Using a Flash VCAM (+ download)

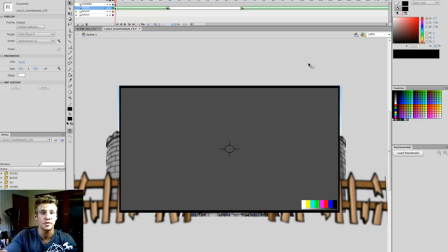[4:16]
Because if I need to make changes, all I need to do is move in between the camera instead of reconfiguring all the work that I've done in animating and tweening the whole scene around a static camera. So just to go through this quickly, we have things like fades.
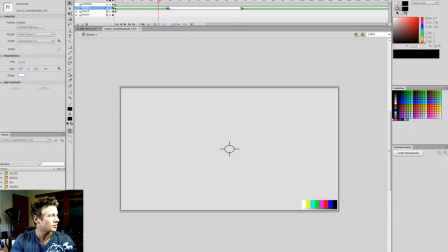[4:34]
Now, these fades are done by, I'll show you just by hiding the sound and action.
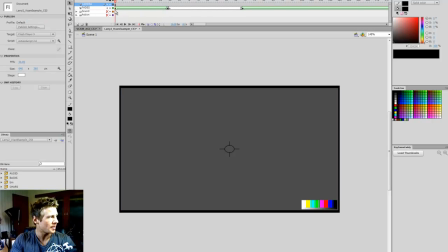[4:39]
You can see I've got my VCAM on top and then a layer underneath called fades,
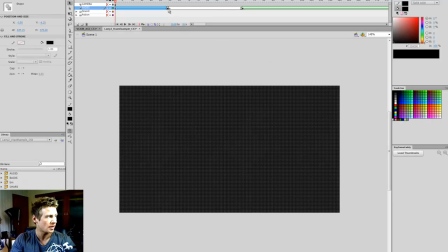[4:43]
and this is where I just get a simple black color and I shape tween it to a fully transparent black color,
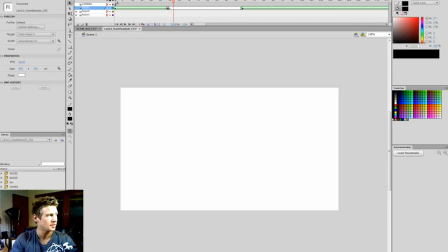[4:49]
and this plays out, as you would imagine, tweening black into nothingness.
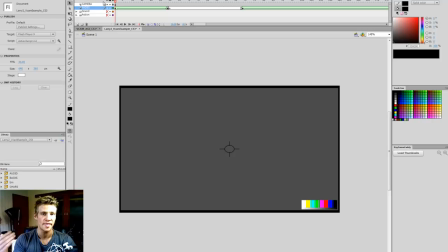[4:55]
Now, I always make sure that that's larger than the VCAM, and then when they're placed together, it creates a fade effect. And so I do things like this fairly constantly. I'm sure there are different ways to do it, but this is the method I use.
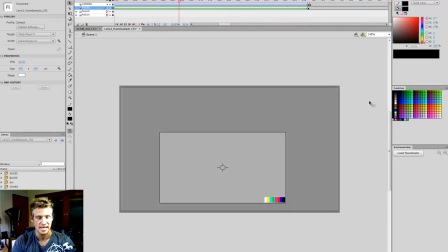[5:07]
And you can tween on top of that. You'll notice that the black shape stays the same.
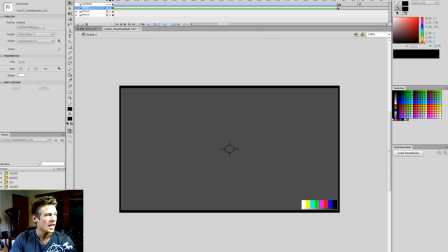[5:12]
It doesn't matter how much bigger than the camera it is. And you'll notice that the camera jumped here from a small size to a big size.
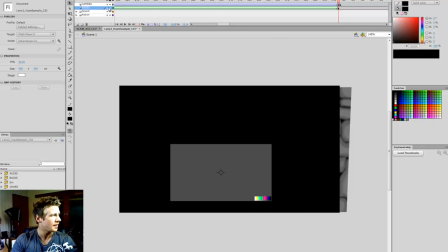[5:19]
That's because when I show the action and hide the fade, I've jumped from a scene of this view,
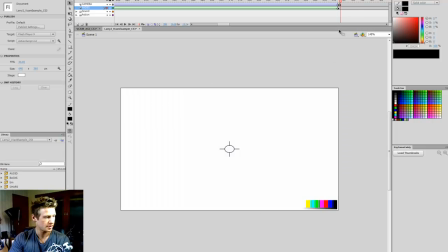[5:26]
where this is the shot down here in the corner, to a different shot of this one.
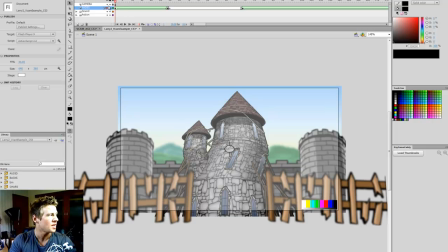[5:35]
So VCAMs are very, very easy to kind of use in that way. So I'm going to go through here bit by bit and show you the way it plays out.
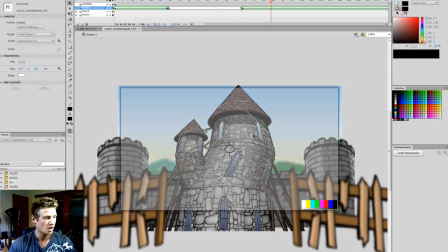[5:43]
So this is the first opening shot. The camera is pretty static.
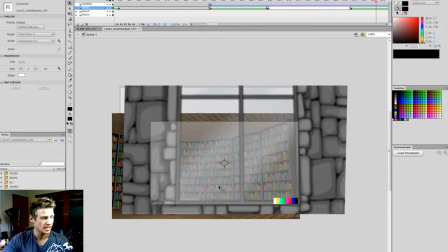[5:49]
Then we have this shot where the camera moves and the background moves, and it's in a way that it makes it look like the camera's going into the room.
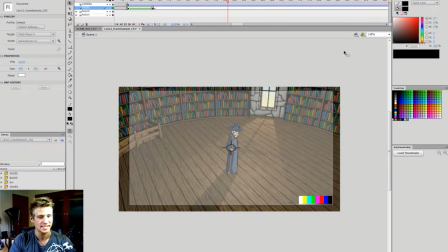[5:58]
All the camera work in the beginning scenes are pretty straightforward.
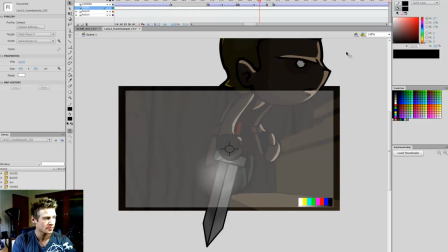[6:02]
There's nothing too complex. They're just slow movements, and then we're getting a little more complex here.
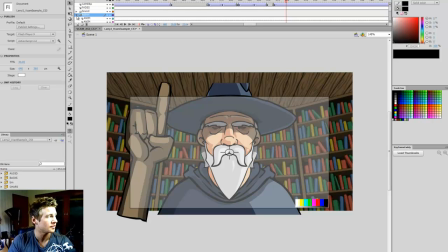[6:09]
So if you want to look in the reference files, there's the action folder. You can open here and look at all the animations themselves.
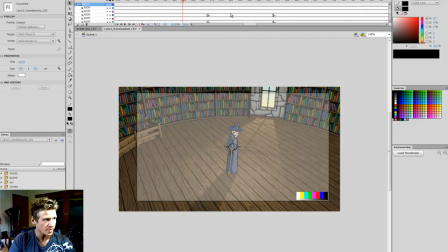[6:15]
They're often animated entire scenes in 1 or 2 movie clips. It does get complicated at times, so there's a lot to kind of look at. This is provided as a reference for VCAMs, but you will find a lot of things as reference to animation or special effects in here if you're a beginner.
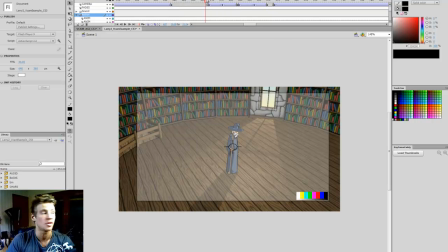[6:35]
So they might confuse you, but they also might teach you a lot of things too. So that's why I'm providing the file. There's a lot to look at, and I hope you can learn something from it.
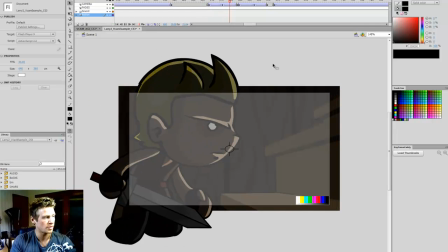[6:44]
Anyways, so playing through here, you can see that with rapid movements of the camera, we can kind of help emphasize movement,
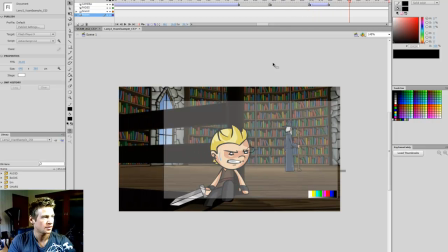[6:51]
help emphasize tension. You'll notice here I did this quick sort of pan across where Larry looks over in this direction, and I'll just have the camera move across with him. And that has the whole camera shift. And that's so much easier than tweening the whole scene on a static stage camera.
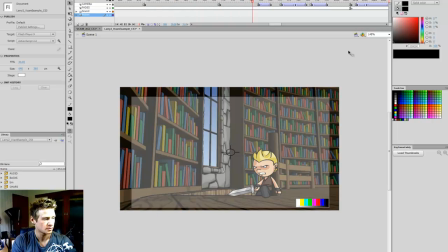[7:11]
So playing along. So this is where things get interesting. So the firebolt is being thrown at Larry, and you can see that the camera moves with the firebolt at first and then bounces back. So I use a camera for emphasis. So when something hits, bam, when a character lands or when a fireball hits a wall,
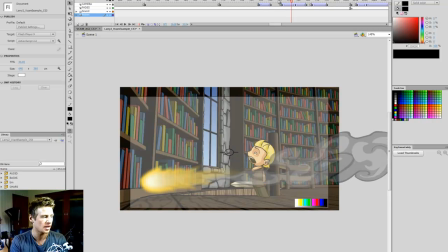[7:31]
like in this case, you move the camera in a direction, but then oppose it instantly on the strike, and it adds emphasis to that movement. So I use this quite a bit.
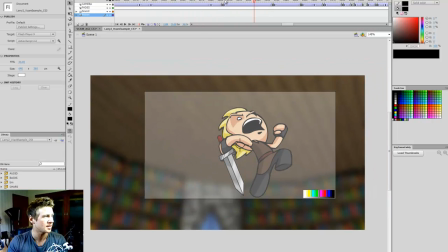[7:45]
Here's an example when he jumps up, the camera kind of jumps up with him.
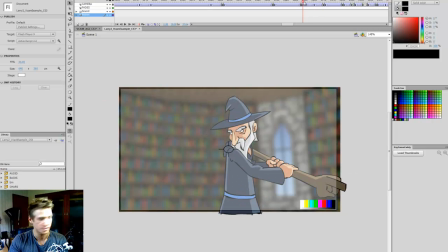[7:52]
A very fast zoom in, and then we have another example of the strike. So we're zooming in, and as soon as there is impact, bam, the camera zoomed out.
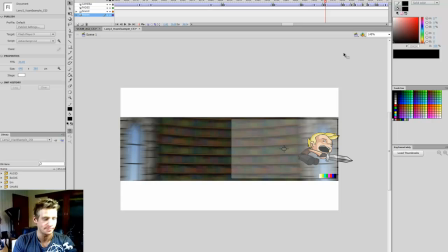[8:01]
Okay, so there are other tricks you can use, like rather than panning a whole background across,
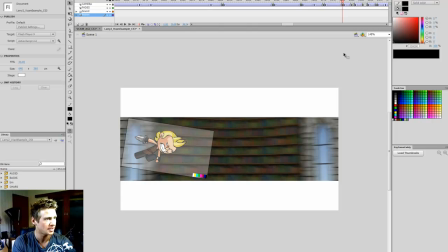[8:07]
you just pan the camera with the character, add the rotation, and then instant cut to the impact.
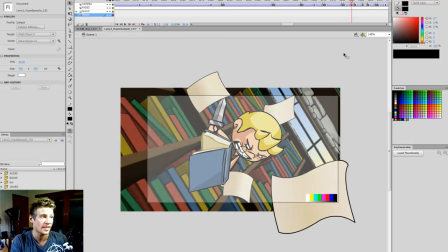[8:13]
And notice that the impact is done mainly by the camera. So the character is barely animated there.
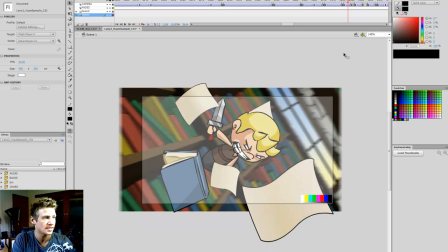[8:20]
There's just a very slight tween in his motion as he hits the wall.
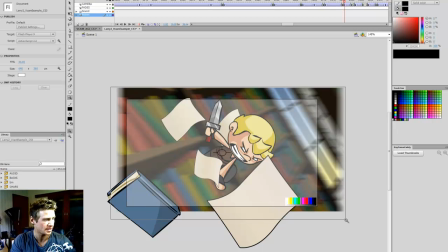[8:24]
I'll zoom in a bit here so you can see a bit clearer.
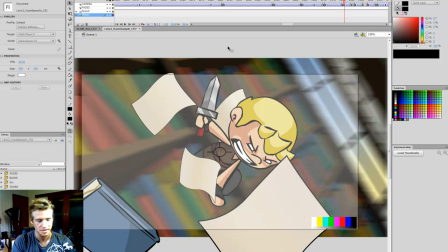[8:30]
So there's very kind of minimal sort of animation, but the camera itself adds the impact. You'll notice how the camera has a very sharp jolt back. So it's like it's just hit, and then it's got the result of that contact.
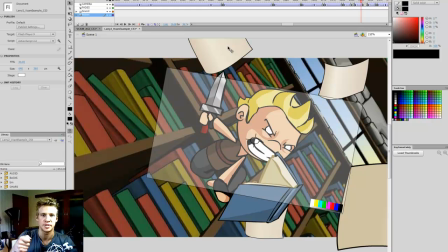[8:45]
Kind of like how it's impossible to hit a drumstick to a drum without it bouncing back immediately.
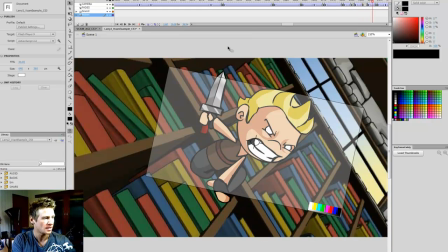[8:51]
It's that sort of effect. And so next we have here the zoom in.
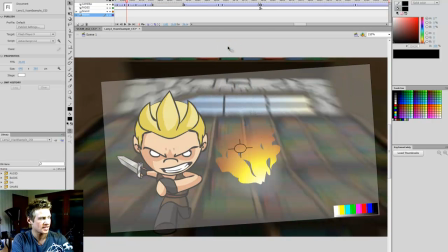[8:55]
We've got the camera rotating, and it's on this angle as Larry's running across.
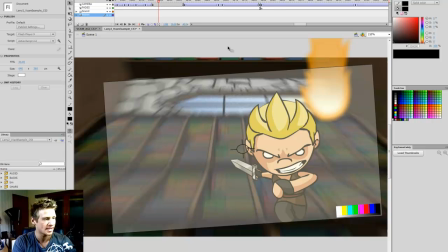[9:00]
And the background is a movie clip, so you can't see it play out in real time, but it's a repeated scroll.
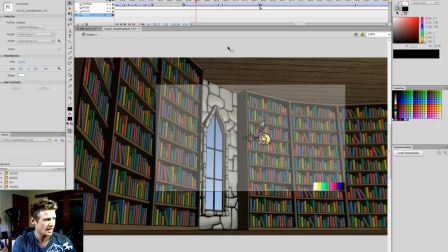[9:06]
So there's a lot to look at here. Then we have this camera pan around here,
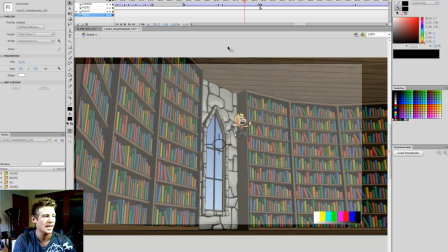[9:11]
and there's so much that you can kind of do to make your job easier and add a lot of interest to an animation.
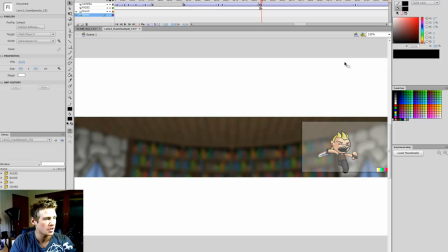[9:18]
So for example, this is what I wanted to do here was a Matrix style turnaround, and I didn't want to have to render the room in 3D and have it actually turn around or anything like that.
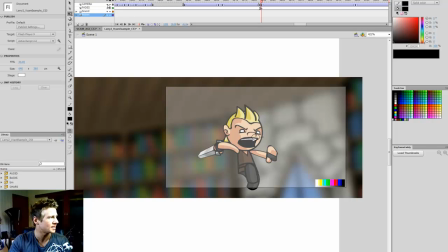[9:31]
And so what I've done is there are 3 parts to this. The first part is the character Larry.
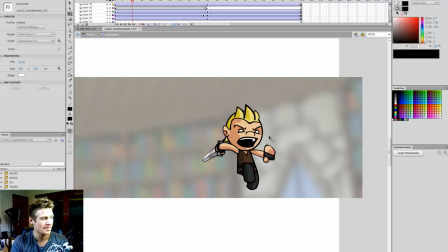[9:36]
So if I go inside here, you'll see that I've animated him and his turnaround. So that's the first part, is animating him turning on an angle like that, and made it as smooth and slow as possible.
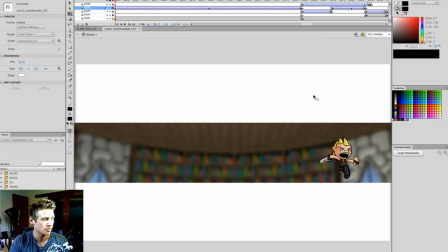[9:48]
The next thing I did was render the background in a really wide image form so that it looked like if I panned the camera across that on its own while zoomed in with the blur, it would look like looking around a room.
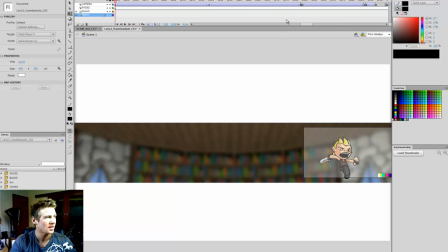[10:01]
And so in conjunction with that and the camera, moving Larry across the room and the camera with Larry,
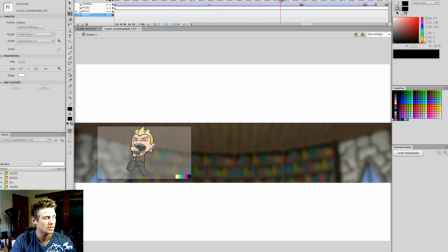[10:08]
it gives the effect of the camera zooming around Larry while the room passing around in a 3D form behind him. So you can use things like that to create illusions of movement.
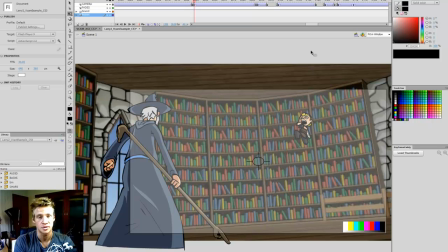[10:21]
So these are just kind of some ideas of how you can use a VCAM to create much more complex things than you could with a static camera,
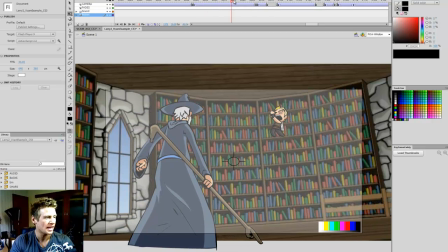[10:28]
or much easier than you could with a static camera. And it's also, like, I use it most to create impact.
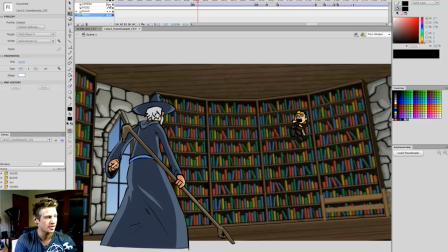[10:36]
So you'll notice here, without the VCAM, it's pretty flat. Not much happens.
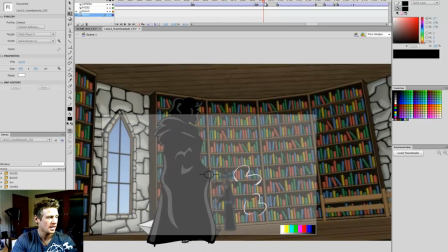[10:42]
But with a VCAM, as you can imagine, seeing it from the perspective of this camera, having the zoom in and the impact and the pans across,
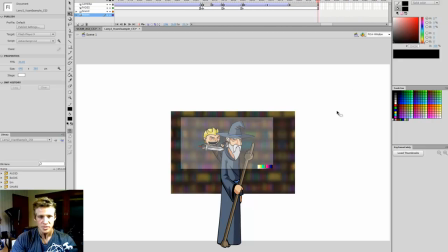[10:50]
there's so much interest and impact added. So that is the final look at the example here. Make sure to click in the link below, and there should be a lot there for you to look at, but most importantly of all, hold on to those VCAM files because you will use them a lot,
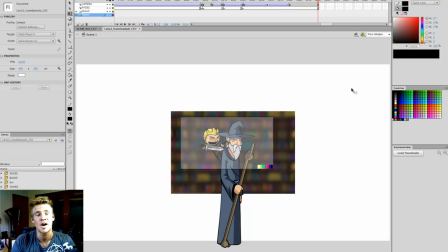[11:06]
I promise you. Anyways, thank you for joining me, ladies and gentlemen. I hope you enjoyed this tutorial, and until next time, I'll see you later.
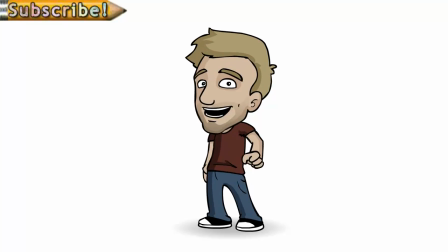[11:15]
Thanks for watching. Make sure to subscribe if you enjoy my videos. You can download the reference files from this tutorial by clicking the link in the description. And remember to share any art, animation or game you make on Newgrounds.com. Until next time, see you later.